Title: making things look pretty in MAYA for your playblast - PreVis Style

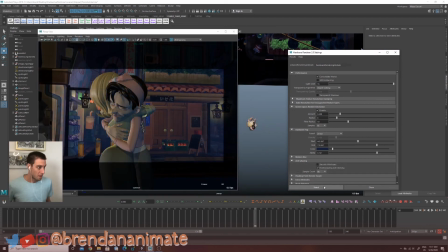(4:05)
For the lighting setup, I usually do a 3-point lighting. So I open up another Maya here.
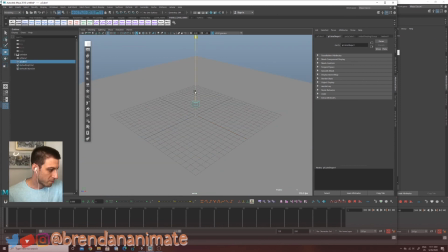(4:16)
We'll create a cube, and then I'll go through what I did with the hug in a minute. Hide that, we don't need that. That button hides the grid. Create polygon sphere.
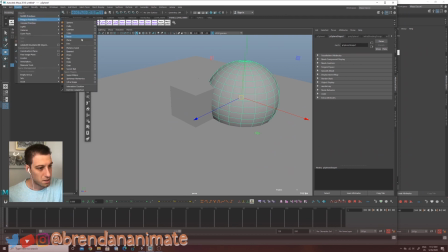(4:37)
Create polygon square. Cool. So this looks like an art class now. Awesome. All right. So that's that.
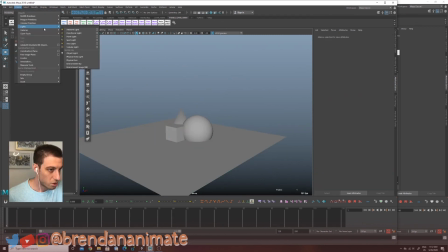(4:55)
And you can go under the create tab, go lights. Cool trick is that if you click on this little menu here, it sort of docks the menu off, so you can just sort of have it there. So the light that I most use is this spotlight.
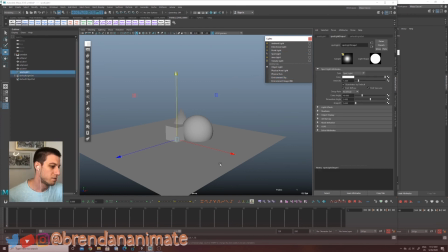(5:12)
This one simulates
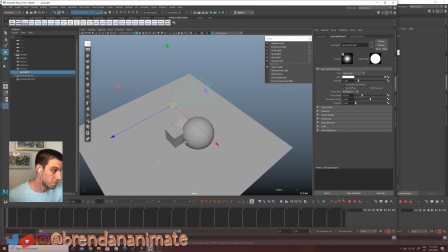(5:15)
just sort of a light that's coming from a bulb of light, just sort of go in one direction.
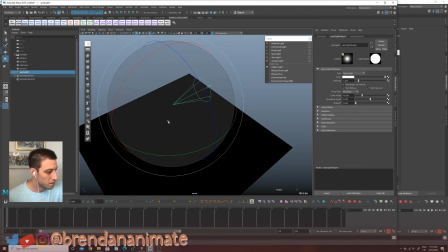(5:21)
So if I turn on the lighting here and I go down,
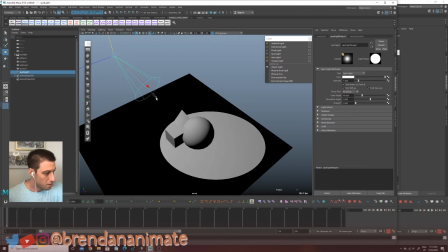(5:31)
you can see it's just sort of one cone of light.
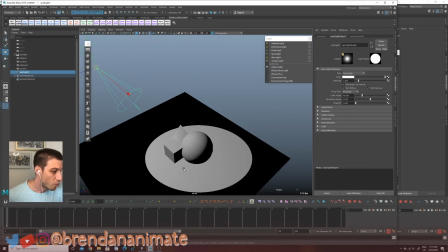(5:37)
Usually for the lighting setup we have one main light. This is going to be like the key light, right? If we can name it here, key light.
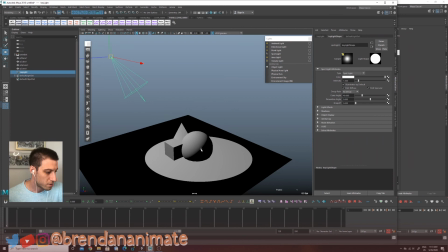(5:48)
And then for whatever the light's going to be bouncing out from is going to be a fill light. I use a directional light for that. So this one sort of fills in, you know, the information we need from the other,
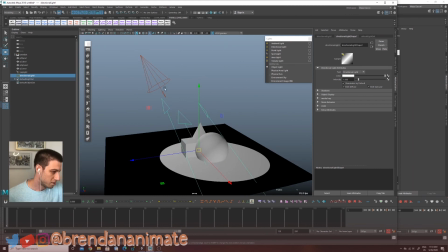(6:07)
whatever the shadow is based on. So this one would be just substantially less intense, but we don't want it to be, you know, black.
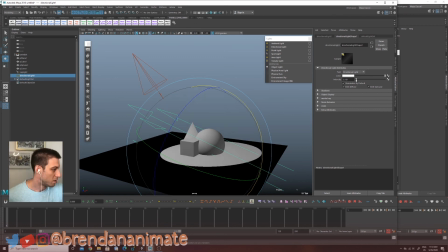(6:18)
So this is, you know, without, with, without, with. So this one just adds a little bit of light back into it. And then we want one light to separate the objects from the background, and this one's going to be the most intense light.
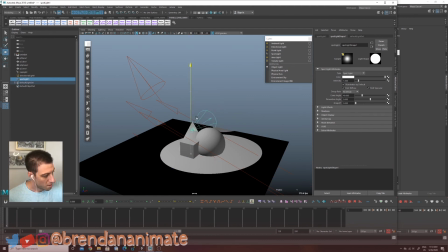(6:33)
So I'm going to do another spotlight here. And just going to put it behind.
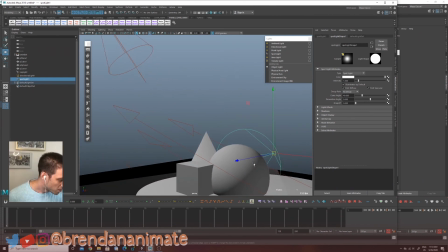(6:41)
So if we have, this is our main light, and then this one's going to go sort of behind here, and we can put this, I like to sort of exaggerate the light to know what it's hitting first. So if I go to like 1,000, then I know this, you know, this crazy white brightness thing here is going to help.
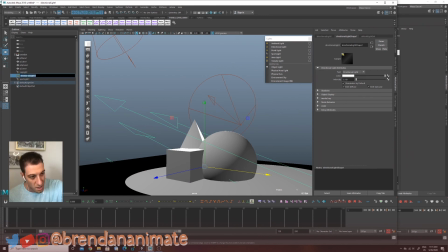(7:03)
Rim lights, so this is the, you know, key, the fill, this is the rim. This, obviously we don't need it to be that crazy,
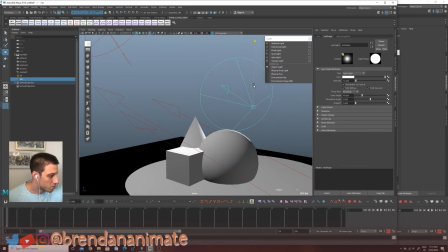(7:17)
but this one here is sometimes cool to have it sort of point up so it doesn't, you know, create a shadow on the ground. So you can do it from the bottom pointing up, because all this is going to do is separate, you know, our objects from the background.
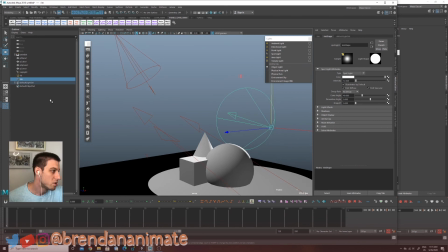(7:33)
These are the two main lights that I use, are the spotlight and the directional light. One thing that's missing here is shadows. The key light in the scene is the only light that should have the shadows turn on,
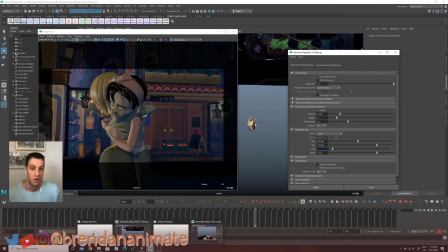(7:47)
and it's sort of like if you were a painter, you'd say like, oh well, this is the main source of light, I'm going to do all the shadows towards one side.
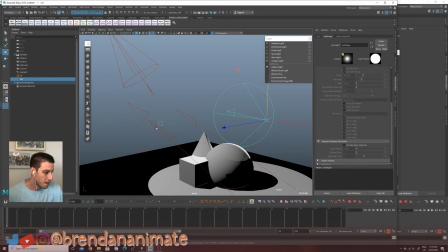(7:54)
This guy is not going to be emitting shadows. Oop. And this guy here is not going to be emitting shadows.
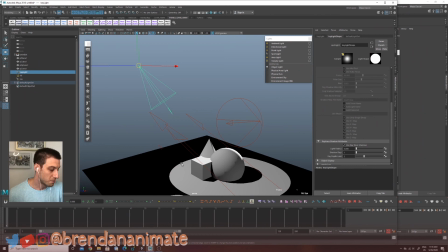(8:03)
These spotlights are interesting because it doesn't matter where they're pointed to. That's not going to affect the where the shadow is.